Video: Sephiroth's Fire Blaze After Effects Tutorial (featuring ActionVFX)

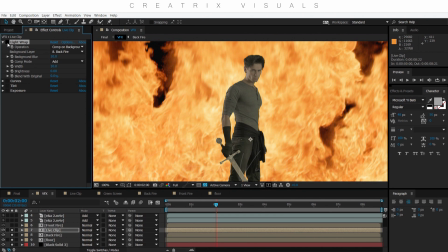Now, this does not always work with everything, but in the situation that your actor has fire behind him, I think it works pretty well. Then I had some curves and tint. Again, just try to
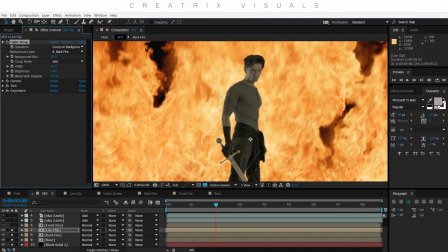really refine the way the image blends with the visuals that I implement in the composition.
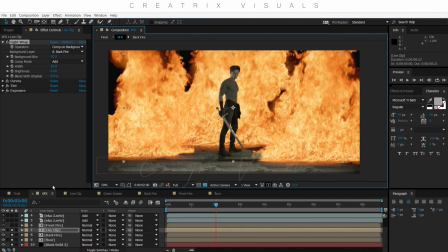So with that done, it was time to bring on the forward fire. And as you can see, I have here front fire.
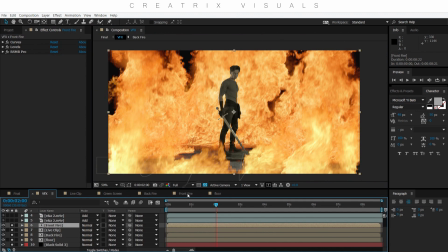And I will put this on and I'm gonna open it. And as you can see, it's the exact same thing again.
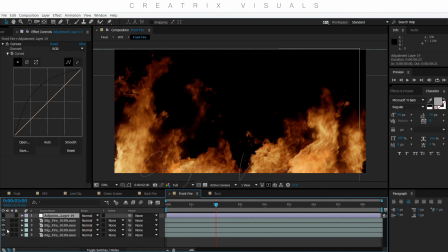I have my adjustment layer, which basically controls the alpha of the elements. And I have my elements duplicated and changed orientation and stuff just to really find a cool place for them to fit in within the scene.
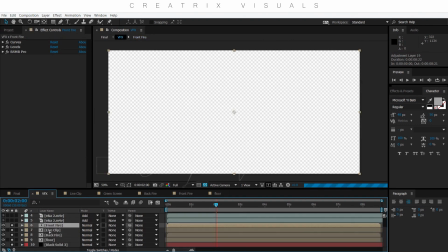With that done, I was ready to implement even more effects.
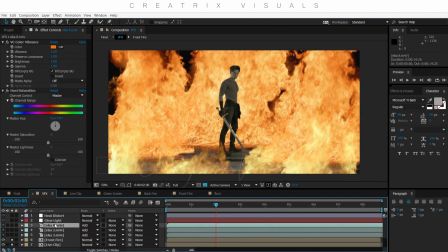So I brought in the Somatic Particles from the Creator Store.
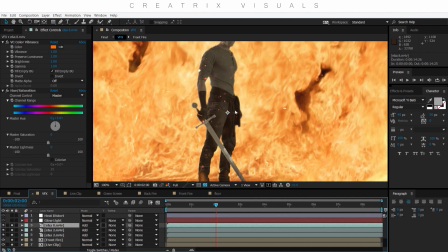And if I pull this on, you can see them here, and they truly add a lot to the scene,
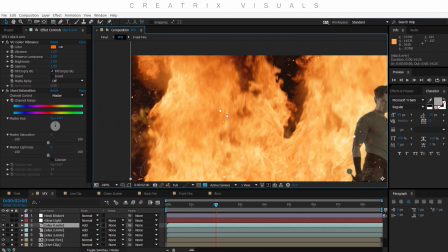because in the original video that was where I announced the Inferno VFX Academy series,
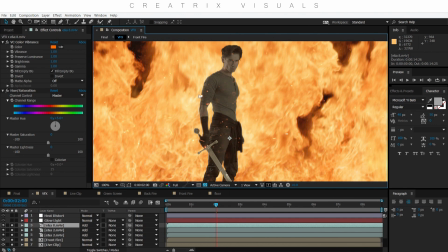I did not have the particles, and I just felt when I watched it again after a while, there was something missing, and it was particles.
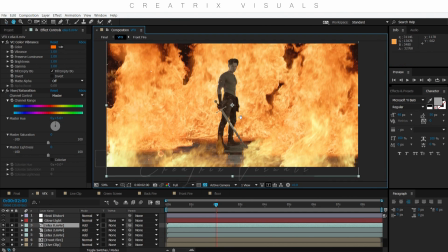And so with the introduction of the particles, I was happier with how the entire thing ended up looking.
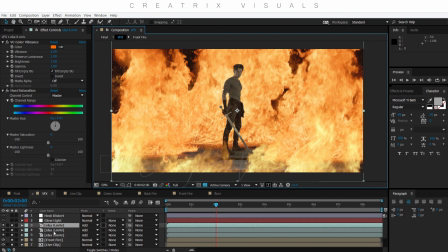So pretty happy, and as you can see, I have my particles.
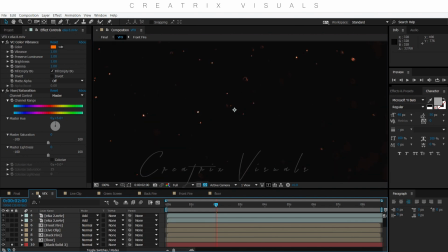If I isolate one, you can see they're basically particles, and what I have is a couple of adjustments, like,
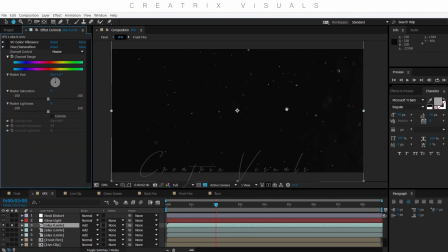because the originals are just raw files, so then I have some color vibrance and then some colorization to just make them look like they come from Fire, basically. And it's a truly awesome pack because it distinguishes between
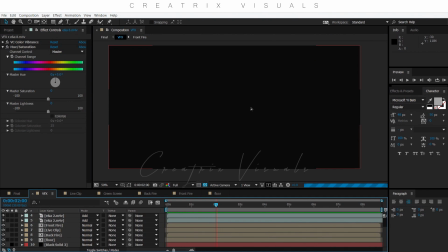fire elements, embers, magic particles that were used on the
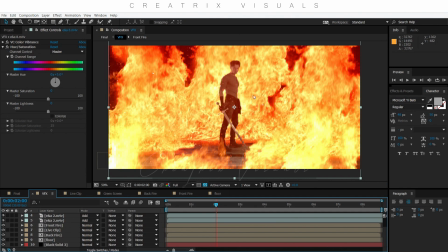Sorcerer's Sorrow video tutorial coming up,
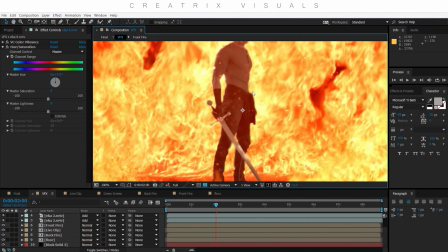and just a ton of awesome stuff that I'm sure you guys are gonna enjoy.
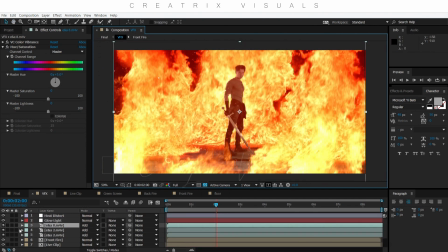So have a look. Oops, I just showed you the final effect.
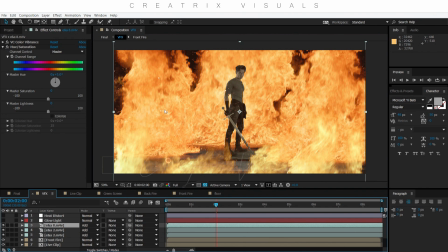So here, let's wrap this up. So what I have is my background fire, my middle foreground, middle ground, that is basically the actor, and then I have the foreground fire and the embers that just go on top of everything.
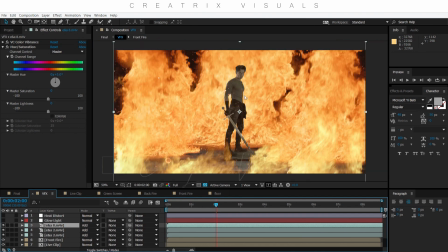But as you can see, it looks so flat, but that's not a bad thing, because you can manipulate it and just take it wherever you want in terms of like exposure and how the light works and how everything blends in with color grade to really refine the imagery that you want to produce.
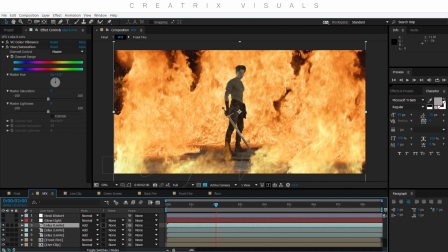So let's see the final steps. So I'm gonna go to the glow light adjustment layer, and basically again I just created a new adjustment layer and I basically applied glow effects in it.
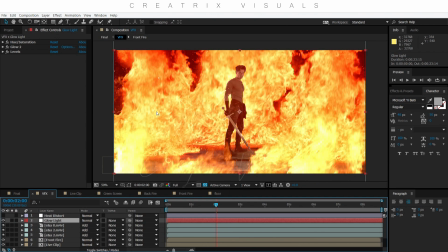So let me fire this up and see the difference. Whoa, right? Like it just brings everything together so nicely, and it makes it look really like the fire is really fearsome and really alive as an image.
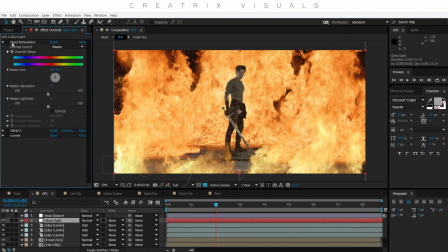So let's see how I did this. So I went to hue and saturation, and I just made the fire elements in the entire composition a bit more to the red hue, because it was a bit yellowish, right?
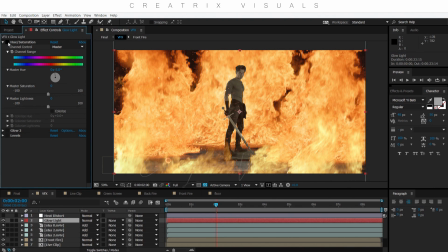Back and forth. And this is very important, guys. Like, you always need to experiment. Our eyes get very tired, and sometimes we do not see that an image in terms of color is not quite accurate, let's say.